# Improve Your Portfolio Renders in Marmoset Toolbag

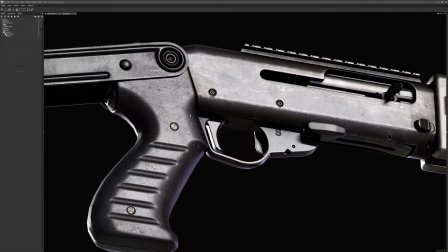But let's jump into some of the settings I use for the camera itself, because if we overlook this,
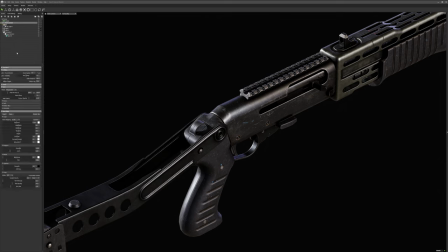we're really not helping ourselves, and there are a few settings that will really push our renders that much further.
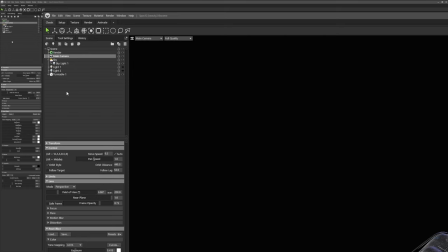And for this, I'm going to create a new camera which will copy the current field of view, but reset all the post effects so we can start from scratch.
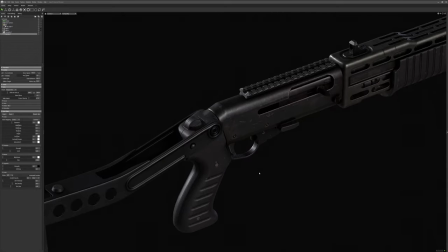Yuck. You might be surprised, but there isn't much to do here to get a good result.
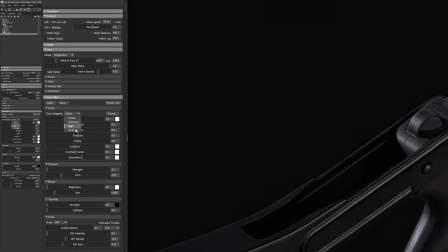The first thing I do, though, is to change the tone mapping from linear to aces.
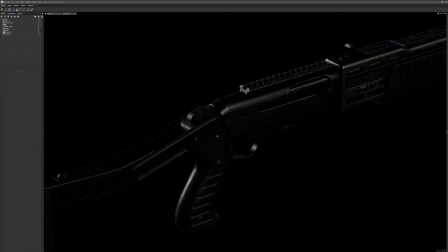And as you may notice, it's gone pretty dark. Fix this by simply increasing the exposure of the camera.
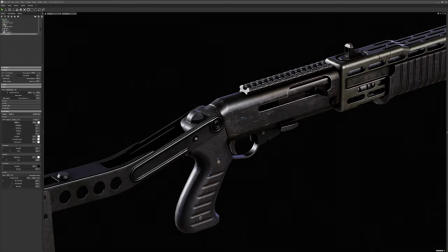This is also why I typically don't set my Substance Painter project to aces when texturing, because it gets a bit too dark for me and it's a bit deceiving when texturing. Anywho, You may have noticed since switching to a new camera, it seems like the spaz has gone a little bit blurry. And that's because we haven't touched the sharpening post effect.
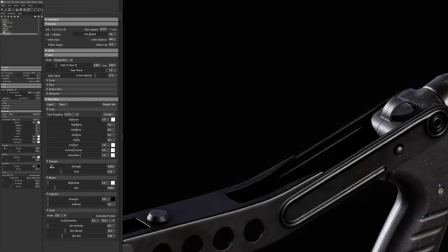Utilizing this and finding a good balance can really give a good punch to your presentation shots.
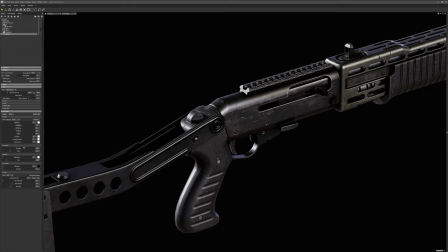But don't go too overboard.
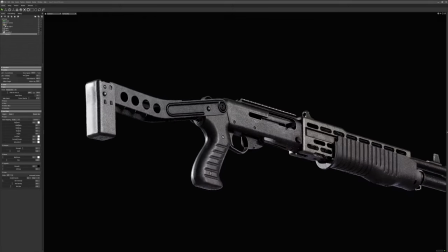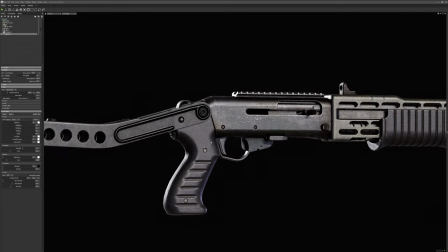And that's about it, honestly, when it comes to post effects.
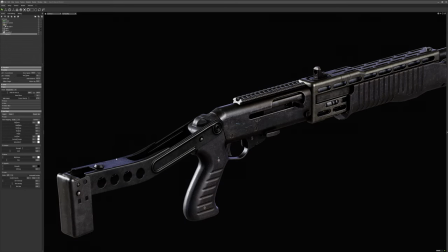Sometimes I'll add an animated film grain because it looks cool, but not all that much.
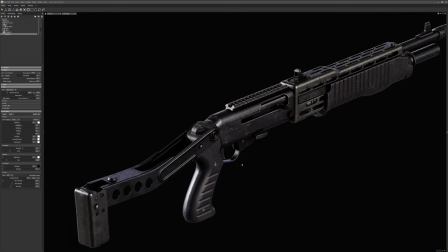If I do, it'll be quite subtle, otherwise it can mess with the overall sharpness, I've found, but it does look quite nice and cinematic.
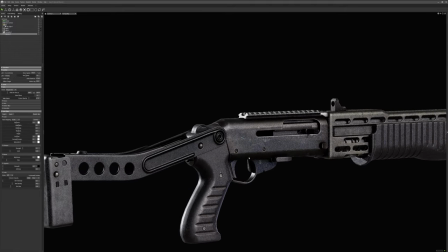We can also play with the depth of field for those closer cut-off shots.
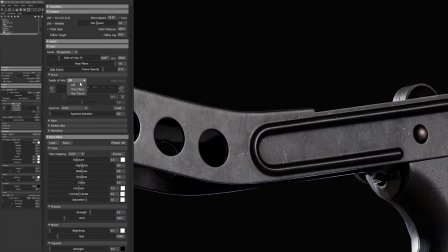This is actually based on the size of your objects. So if it's of real world scale, then you're going to get the kind of depth of field you'd expect from that real focal length.
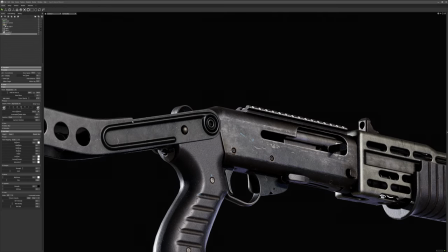So make sure your objects are scaled correctly if you're getting weird results.
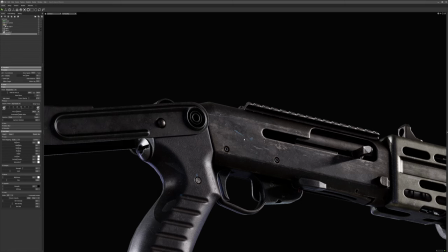Now, if you have any lights in your scene and you're noticing really sharp shadows, you're going to want to soften them up.
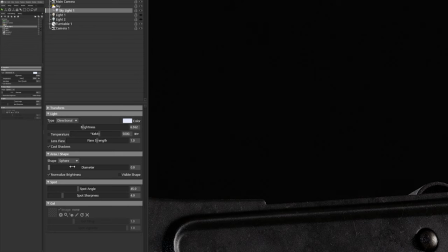And it's really easy to do that. We just select our light and increase the diameter.
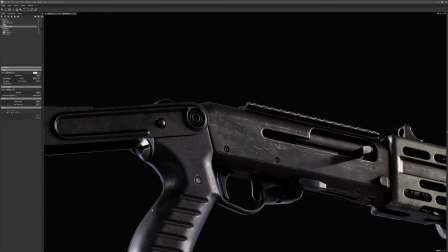This will soften up those shadow edges and give a nice natural fall off. This adds so much to the realism of our render. And again, you'll have to find a balance because too much and the light with the shadow kind of loses its power in the render.
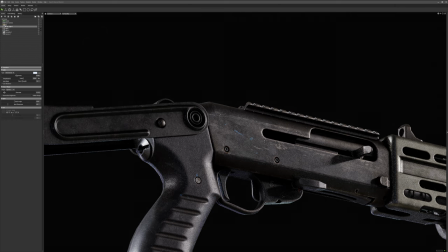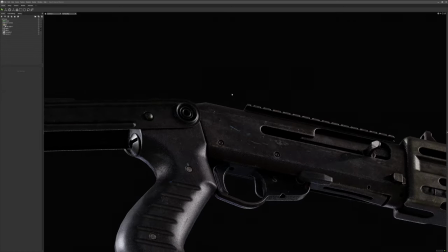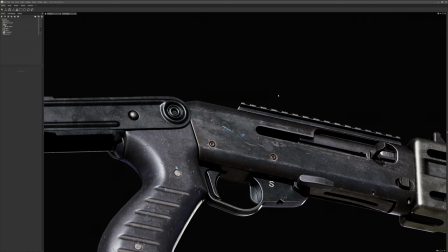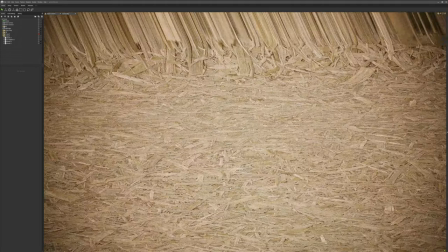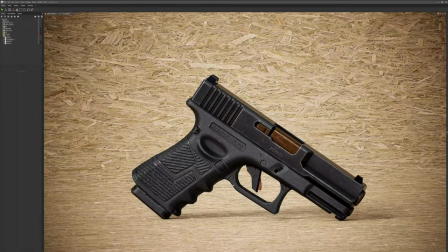Now, if you're trying to get a good shot with a good backdrop like this, I recommend modeling a curved plane for the backdrop.
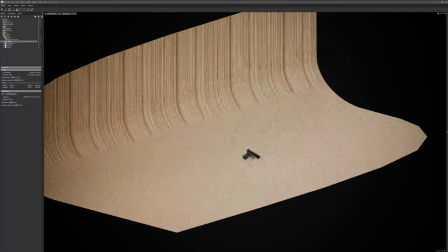It doesn't have to be overly complex, this isn't even UV'd properly.
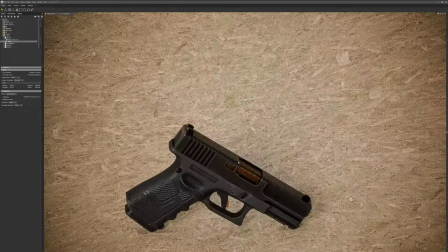But the good thing about Marmoset Toolbag is that it comes bundled with a bunch of free high quality materials to use.
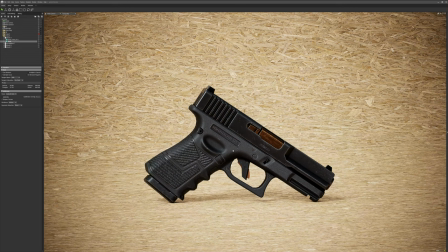So play around and find a good balance for your asset that you're trying to show off and with the ground plane.
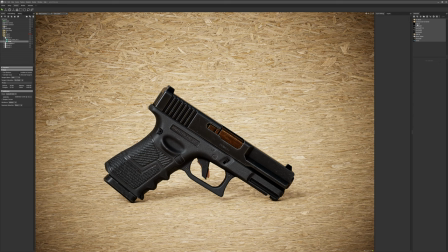Find something that complements the color scheme you're going with. These materials can be found in the texture panel. And that's just about it, really. With everything we've gone over, I'm certain you can find some decent shot for your art.
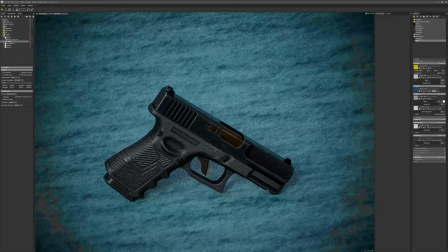I really do hope this has been helpful. Peace.